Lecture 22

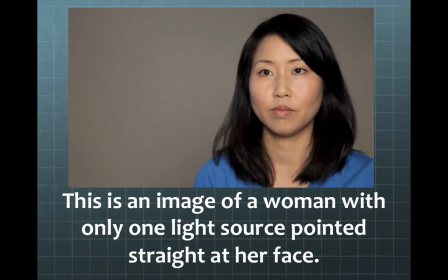[0:00]
All right, 3-point lighting. This is 3-point lighting is the starting point for almost all cinematic lighting.
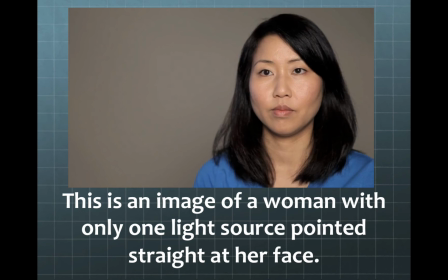[0:14]
It is the bread and butters of what we're working with. Now, take a look at this image. This is an image of a woman that only has one light pointed straight at her face. Now, you can say, hey, yeah, it's a picture. You see her, she's there.
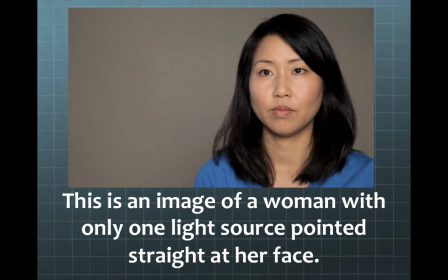[0:31]
But I wouldn't say this is a very interesting picture, and we'll talk about that here in a second.
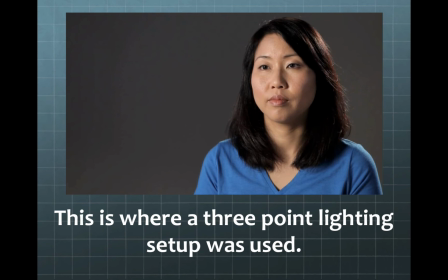[0:36]
Now, this is the exact same woman using the 3-point setup.
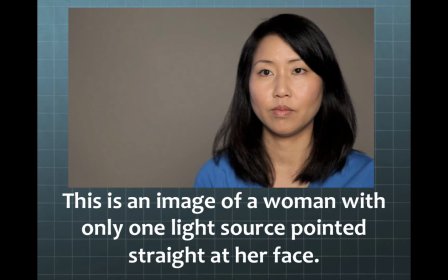[0:42]
Here, back and forth. Flat light, one source, using 3 light sources.
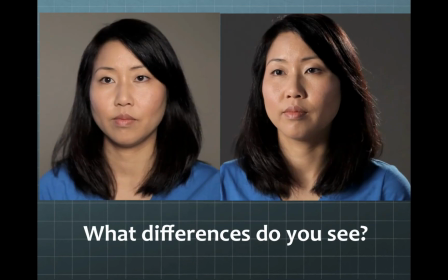[0:49]
What differences do you see here between these two?
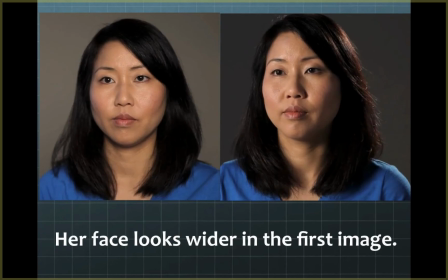[0:54]
Number one is that the first image, this one, she looks a lot flatter, doesn't she? Her face looks wider, almost fat, very unflattering. While in this image, she has a lot more shape going onto her face.
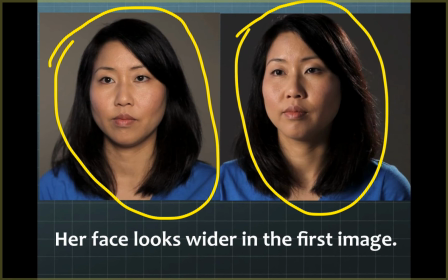[1:09]
She looks slimmer. She looks better. And she comes across the screen much better, doesn't she? The picture number one,
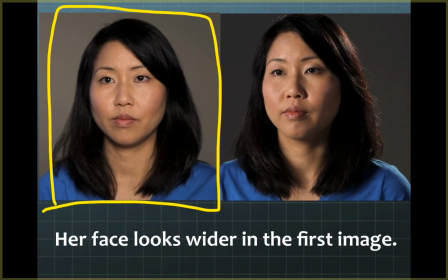[1:19]
this looks a lot like a photo you would take at the DMV getting you for your driver's license.
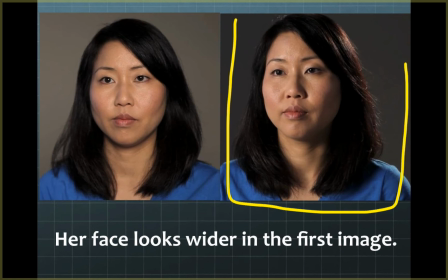[1:24]
While this one looks more like something you'd hang up in your living room. It's all about the lighting.
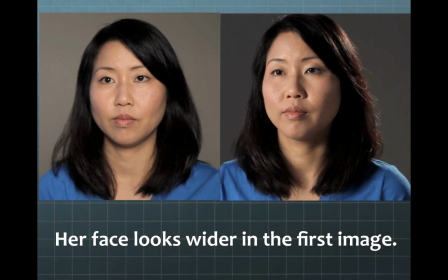[1:32]
So,
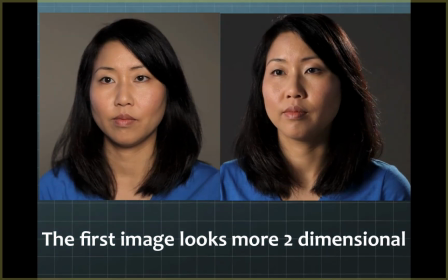[1:37]
other part about this, other differences. Picture number one, going back to the DMV type thing, it also looks very flat, doesn't it? If you look at it, she looks, especially like right around here, around her hair, she looks like she is flat,
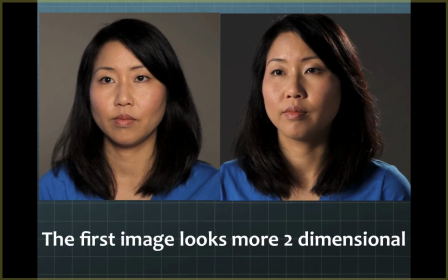[1:54]
right up against that wall, and just doesn't look very real. While image number two over here, she seems almost to be coming off the screen and is just look much more elegant in its presentation.
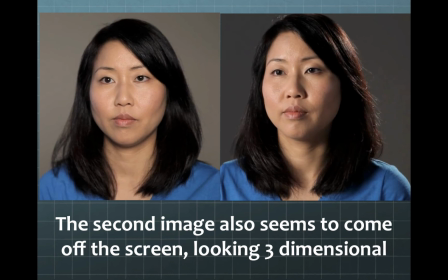[2:12]
She also looks much slimmer, as I said, and through more three-dimensional. I'm going through the PowerPoint says a lot of what I'm saying here.
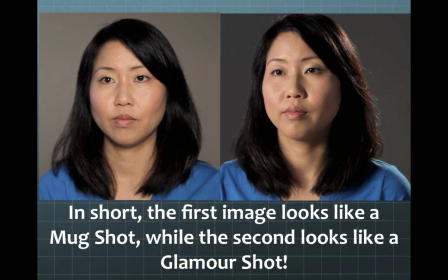[2:19]
But in short, the first image looks like a mugshot or DMV or whatever, while the second one looks more like a glamour shot, something that looks much more beautiful.
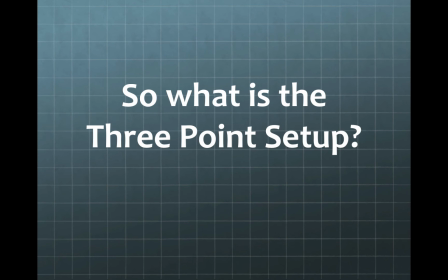[2:29]
So, how does the 3-point setup work? Well, I think first off, you get part of the idea in the name is that if it's called a 3-point setup, boom, you're probably going to have 3 lights.
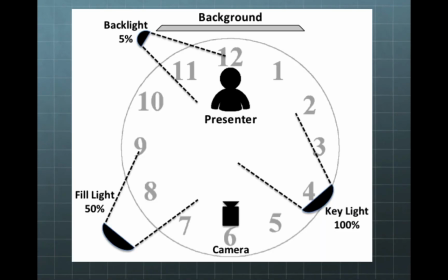[2:43]
This is roughly what you can look at for a 3-point setup.
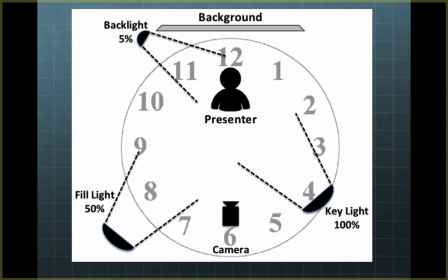[2:46]
3-point setup with its 3 light sources are made up of the key, which in this case is over here. Although the key could be on either side. You have a key light, a backlight, which is always going to be opposite the key. We'll talk about that in a second. And a fill light. And we're going to talk a lot about what each of these are about.
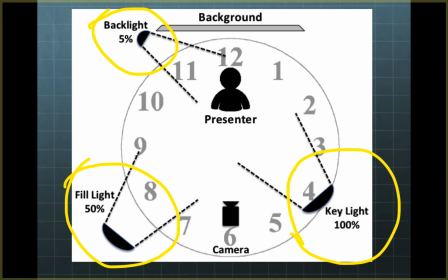[3:06]
But the backlight is going to be less intense than the key light. The key light will always be your key light, which is this one, will always be your most intense light. And then your fill light will be less than your key. Your backlight, depending, sometimes is as strong as your key, other times is weaker than your key.
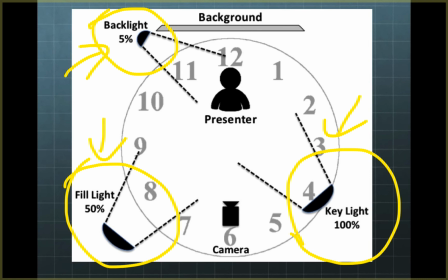[3:22]
But we'll talk about where each of them go. Now, this clock that I'm showing here, this really is just a generic, because you could place your key light where your fill light is, and then put your fill light where your key light is.
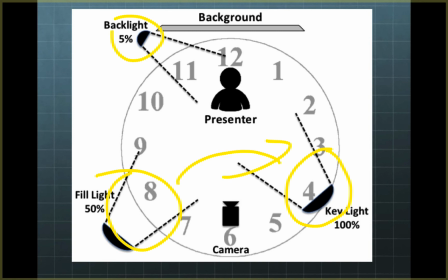[3:39]
The biggest thing is that your backlight is always going to be opposite your key light. All right? Your backlight is always going to be opposite your key light.
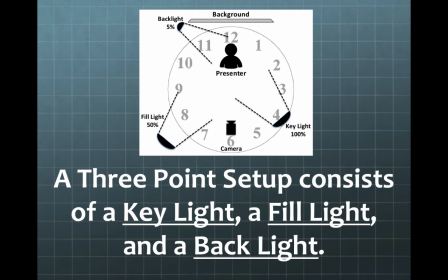[3:54]
So, as I said before, you have a key light,
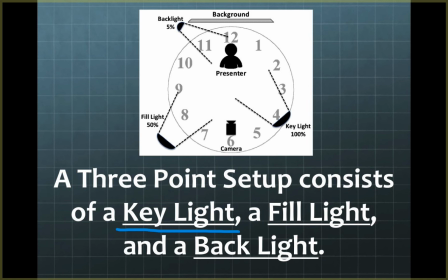[3:59]
which is the most important, prominent, brightest light in the scene. You have your fill light and your backlight.
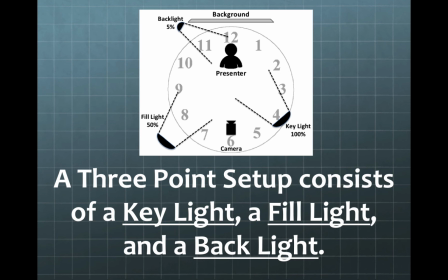[4:08]
3 things you must always remember. If there are 3 things in my camera classes that I teach, my lighting classes that I teach, the 3 things I will always ask a student is where's your key, where's your backlight, and we'll talk about do you need a fill.
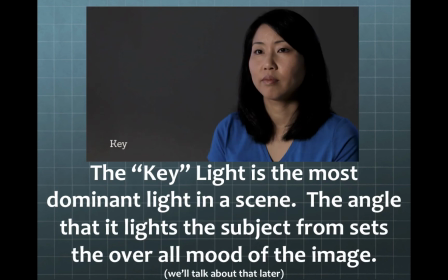[4:22]
All right, the key light, as I said, the key light,
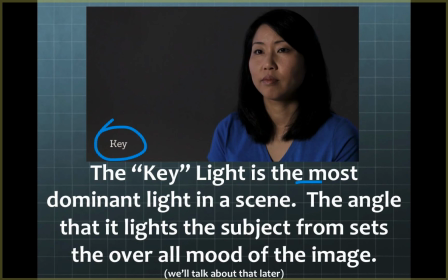[4:28]
key, is the most dominant light source in a scene. The angle that it lights the subject from sets the overall mood of the image.
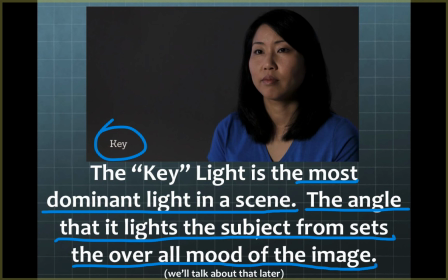[4:41]
Now we'll talk about camera angle in another lecture, about how where you place your key can affect your image. In this case, different than our clock, the one that we had in the previous slide, our key light is someplace over here. Here's our key light.
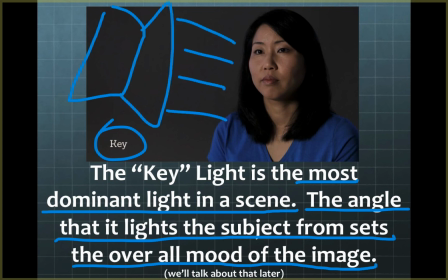[5:01]
it's shining light on that side of her face. So our key light is somewhere on that side.
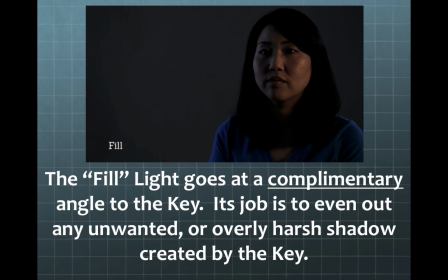[5:09]
Our fill light.
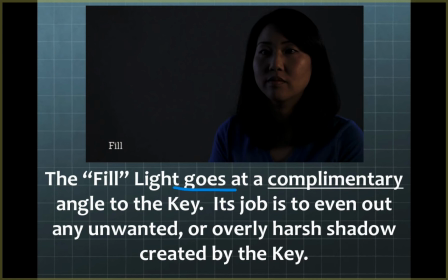[5:11]
Our fill light goes at a complementary angle to the key. Its job is to even out any unwanted or overly harsh shadows created by the key light. So if our key light is making one side of the face just way too dark,
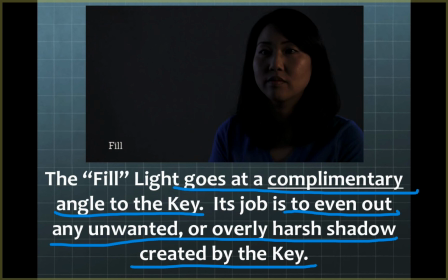[5:30]
going back to the previous lecture we we're talking about where our bright light source is creating, our object is closest to the light source can be our brightest, and then it creates fall off and shadow going farther away we get to the light source.
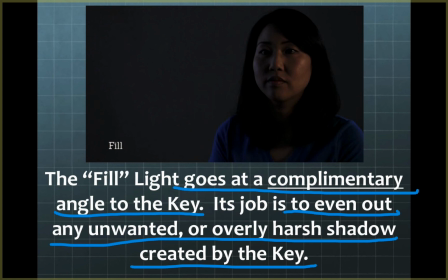[5:44]
Well, if it's too much fall off, too much shadow, use your fill. In this case, our fill light would be over here somewhere, shining a little bit of light over on the side of her face. Just a little bit. The fill light will never be as close or as strong as the key light.
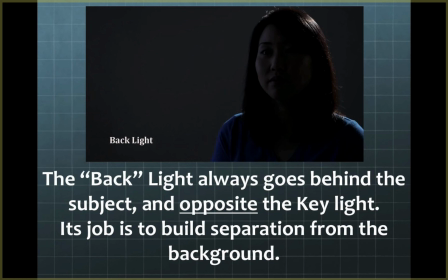[6:05]
Then lastly, of the 3-point setup is our backlight. The backlight always goes behind the subject at an opposite angle to the key light.
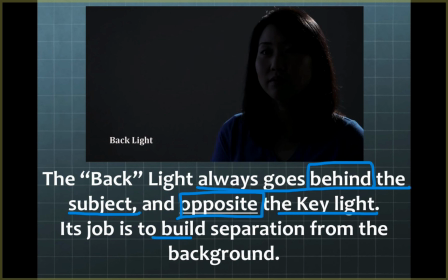[6:20]
Its job, and this is the most important thing about here, is to build separation from the background. So our backlight is behind the subject over here somewhere, but its job, if you look here, it's creating a kind of a rim around her hairline there.
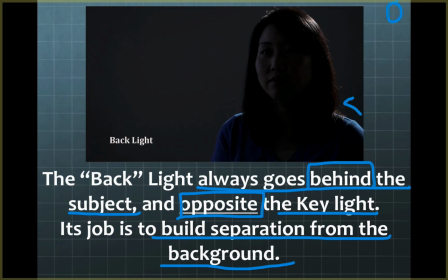[6:37]
And we got a little bit of separation on her shoulder there as well. In this case, what you're doing with the key light is the same concept of contrast we were talking about before. If you look at over here, we have a bright spot on her shoulder. Bright spot on her shoulder that rolls off to more of a shadow going towards the front. It's the same concept. We also have the bright spot up here on her hair, and we have a little bit of an edge over here.
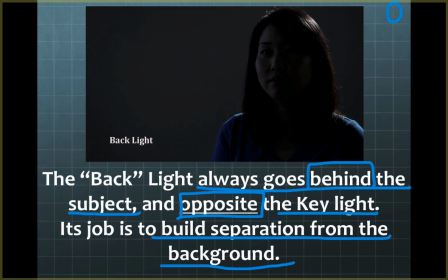[7:03]
It's the same concept we were talking about in the previous lecture about building contrast. We are showing that there is a light source behind her. So we see there's a light source behind her hitting here. And we get that roll off of the shadow.
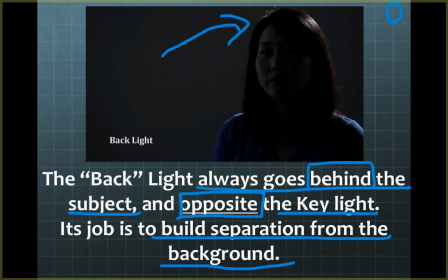[7:15]
By having shape coming from this direction and shape coming from this direction, it makes her pop off the screen. It makes her seem three-dimensional. It also definitely shows that there is a distance between her and the wall.
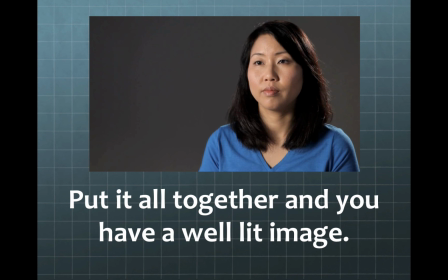[7:33]
You put all three of them together and you have your well-lit image.
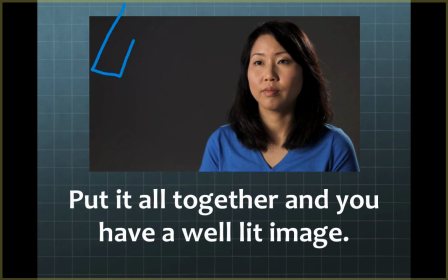[7:37]
You have your key light, which is over here, shining light. You have a fill light, which I'm going to make a little bit smaller over here, filling in those shadows, and then your backlight over here someplace
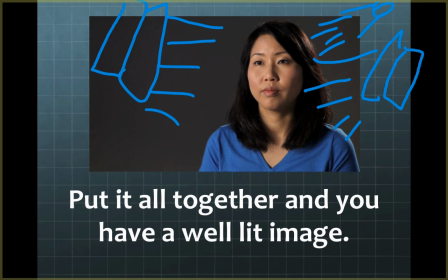[7:57]
that is just adding some separation onto her. You have them all there and you get a well composed image. Always look to where do we want to put our key, where do we want to put our key, where do we want to put our key. And then our backlight and our fill light.
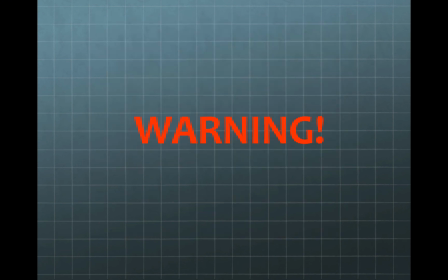[8:13]
Warning, this is where I'm talking about the 3 lights.